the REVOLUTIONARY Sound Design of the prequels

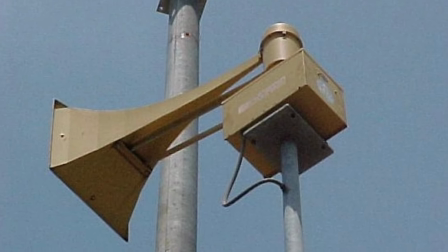(8:02)
Many old mechanical sirens were collected for various purposes in the mix, and one notable one was a
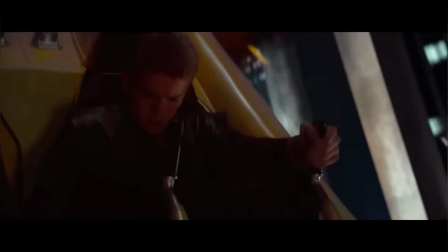(8:10)
1942 gas air raid siren, which had an awful screeching sound developed into the dive of Anakin's
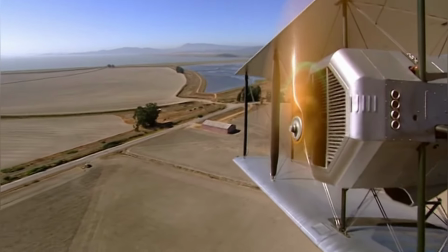(8:18)
XJ6 speeder. Also, another World War II biplane was used for the sound of the LAAT gunships,
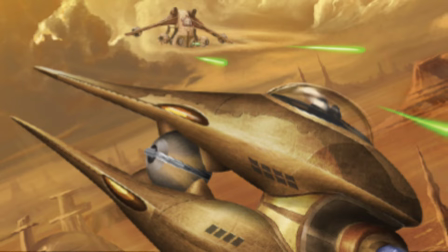(8:24)
and then pitched up for the sound of the Geonosian fighter.
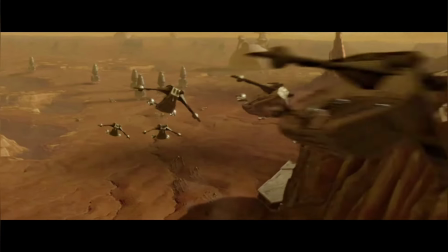(8:28)
It's pretty cool how even though these ships sound so alien, they actually turned out to just be World War II planes, which I probably wouldn't have expected like you.
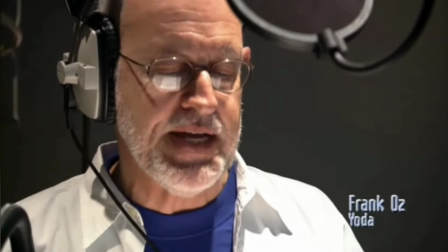(8:37)
Unfortunately, all of the lines for episode 2 had to be re-recorded for the movie,
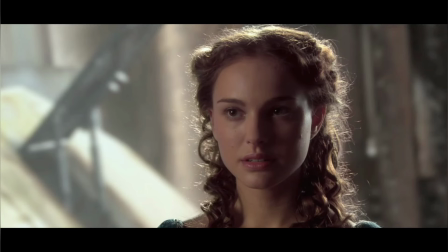(8:42)
as the frequency of the cameras was the exact same as the actors' voices, causing it to be ruined, and also in scenes like the speeder chase,
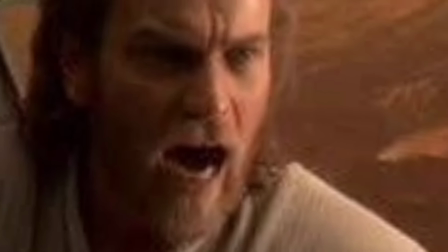(8:50)
the wind machines would make it even worse. So it truly is impressive that they were able to make this all work and sound so smooth.
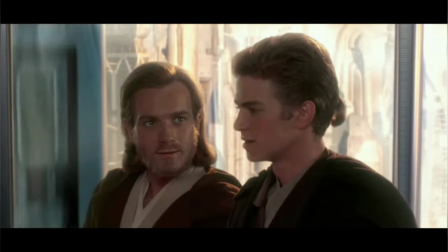(8:58)
I mean, I never would have been able to tell this otherwise, although I do wonder if it genuinely might have affected the quality of the movie,
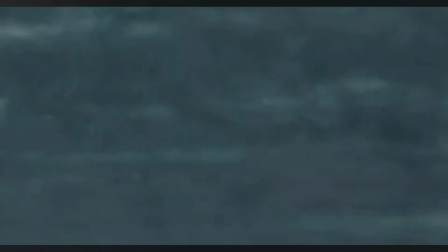(9:05)
at least subconsciously, as this is personally my least loved of the 3 prequels,
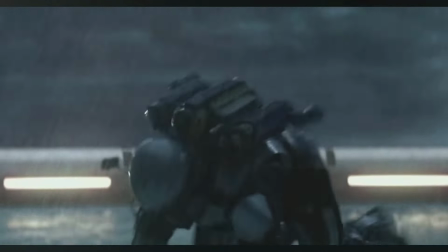(9:10)
but I still love you, Attack of the Clones.
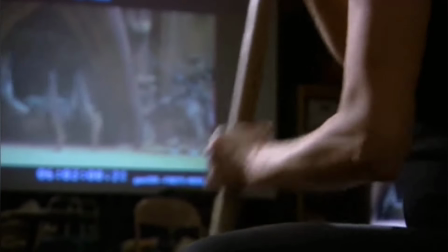(9:12)
Many Foley sound effects had to be made too, like the Acklay stomping around in the sand, the Coens skittering across the floor,
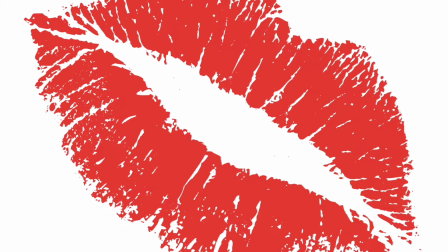(9:20)
or even, yes, the kissing sound effects, which made for a very awkward day on set,
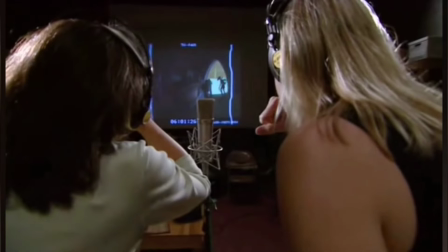(9:25)
I'm sure.
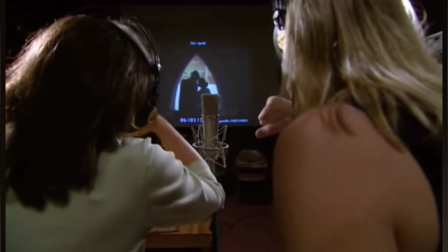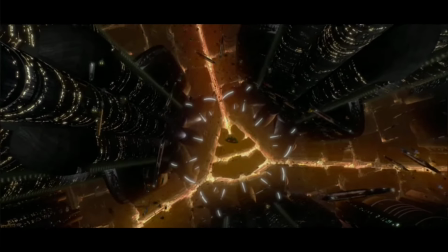(9:32)
That one was not so good. For the sound of Zam Wessel's speeder, in my opinion, one of the most satisfying in the film, they actually used an old
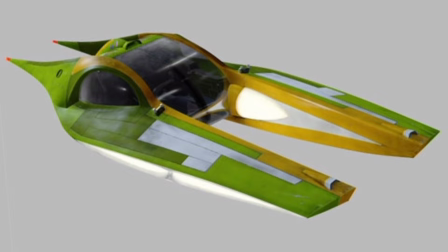(9:40)
1950s era electric guitar by running your fingers up and down one of the strings and recording it through an old amplifier.
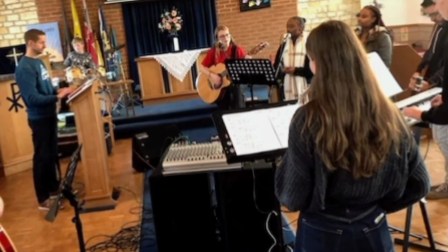(9:48)
Ben Burt actually plays drums in a church band, and he asked guitarist Dave Weaver to make the sounds for him one day after practice.
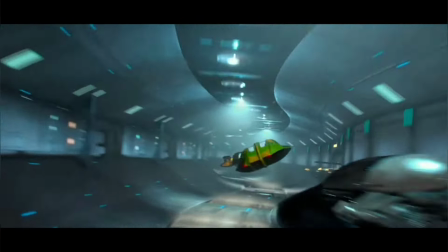(9:56)
The idea behind her speeder's sound design is that it was more magnetized.
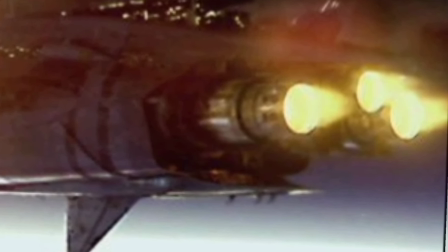(10:02)
It was more magnetized and less reliant on the rocket's power, but rather the automation system of Coruscant.
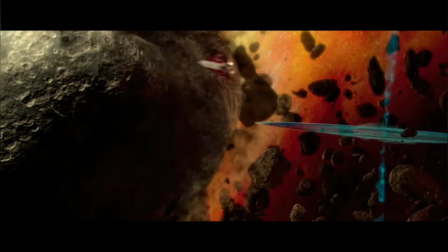(10:09)
Lastly, for the moment you've all been waiting for, with the seismic charges during the asteroid chase,
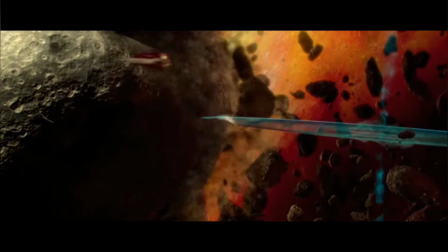(10:15)
Ben needed a sound that had dramatic contrast to the rest of the effects leading up to this point.
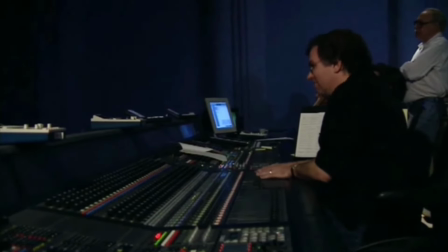(10:21)
He then, at the last minute, late into the mixing process,
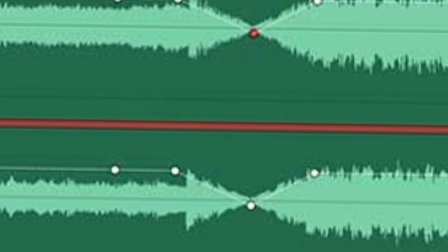(10:24)
came up with the idea of an audio black hole of sound where it all disappears for an instant before being released,
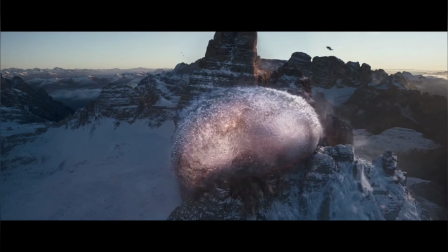(10:32)
as he reasoned that all energy was being pulled into it and no sound could possibly escape.
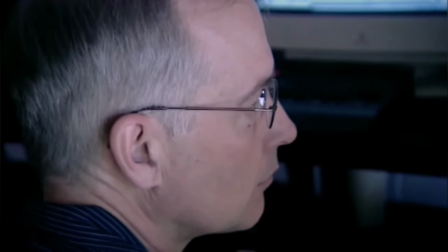(10:37)
Also for the arena scene,
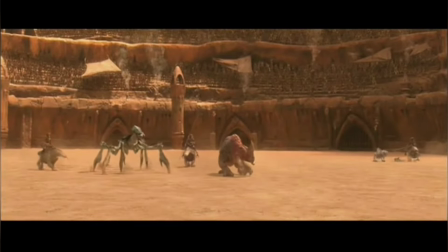(10:41)
percussion, horns, and crowd sounds were added to make it more exhilarating, and I must say it worked with those drums in the background.
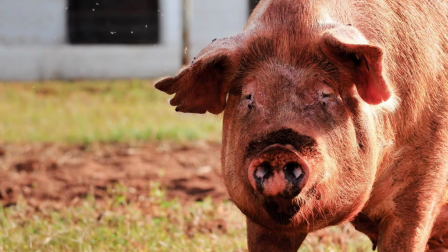(10:49)
Also, the Acklay is a mixture of pigs, wooden pallets dragged across the floor, and dolphins clicking, and I feel like pigs get used for a surprising amount of the sound effects in these movies.
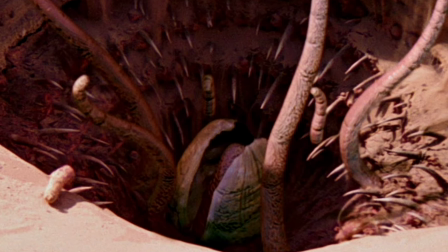(11:00)
I'm looking at you, Sarlacc. Okay, just kidding. Turns out that's like the only one where I actually thought I knew what it was, but it's not even a pig, it's actually an alligator.
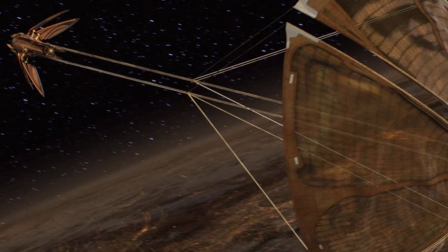(11:09)
Attack of the Clones has just as good of a mix as The Phantom Menace in my opinion.
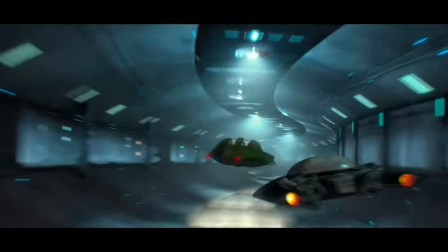(11:14)
I think the Zam Wesell sound effect is excellent. I think all the sounds in the Coruscant speeder chase are great.
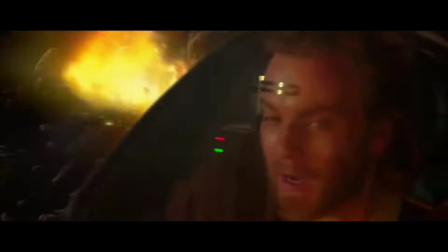(11:20)
The sound design of like the Jango Fett Obi-Wan chase is like insane,
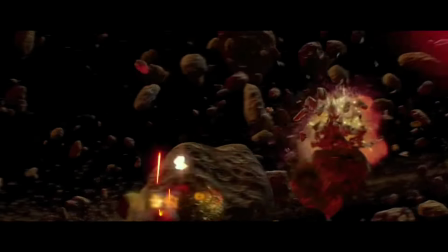(11:26)
because like that literally makes the scene right there, so definitely notable on that one.
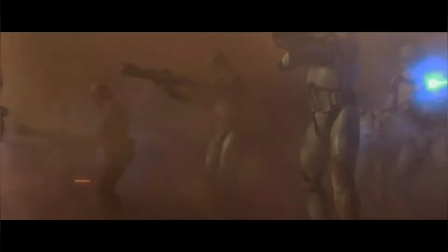(11:30)
And you know, just the rest of it's really great too, with that final battle and all the arena and the blasters and stuff there is pretty good as well. Finally, on to Revenge of the Sith. In Ben Burt's segment on the featurette, he mentions how much goes into orchestrating the sound.
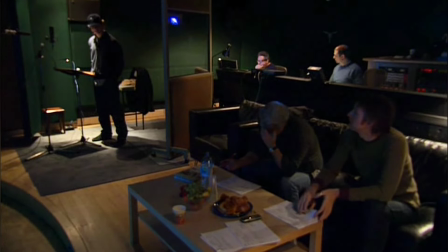(11:46)
Also, we see how they have to go in and record all the grunts and effort sound effects from the actors like Hayden Christensen here,
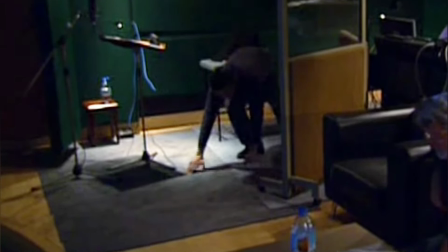(11:54)
who casually starts hitting some push-ups to give a good performance. Now that's my guy right there, and it really does show in his physique in the film.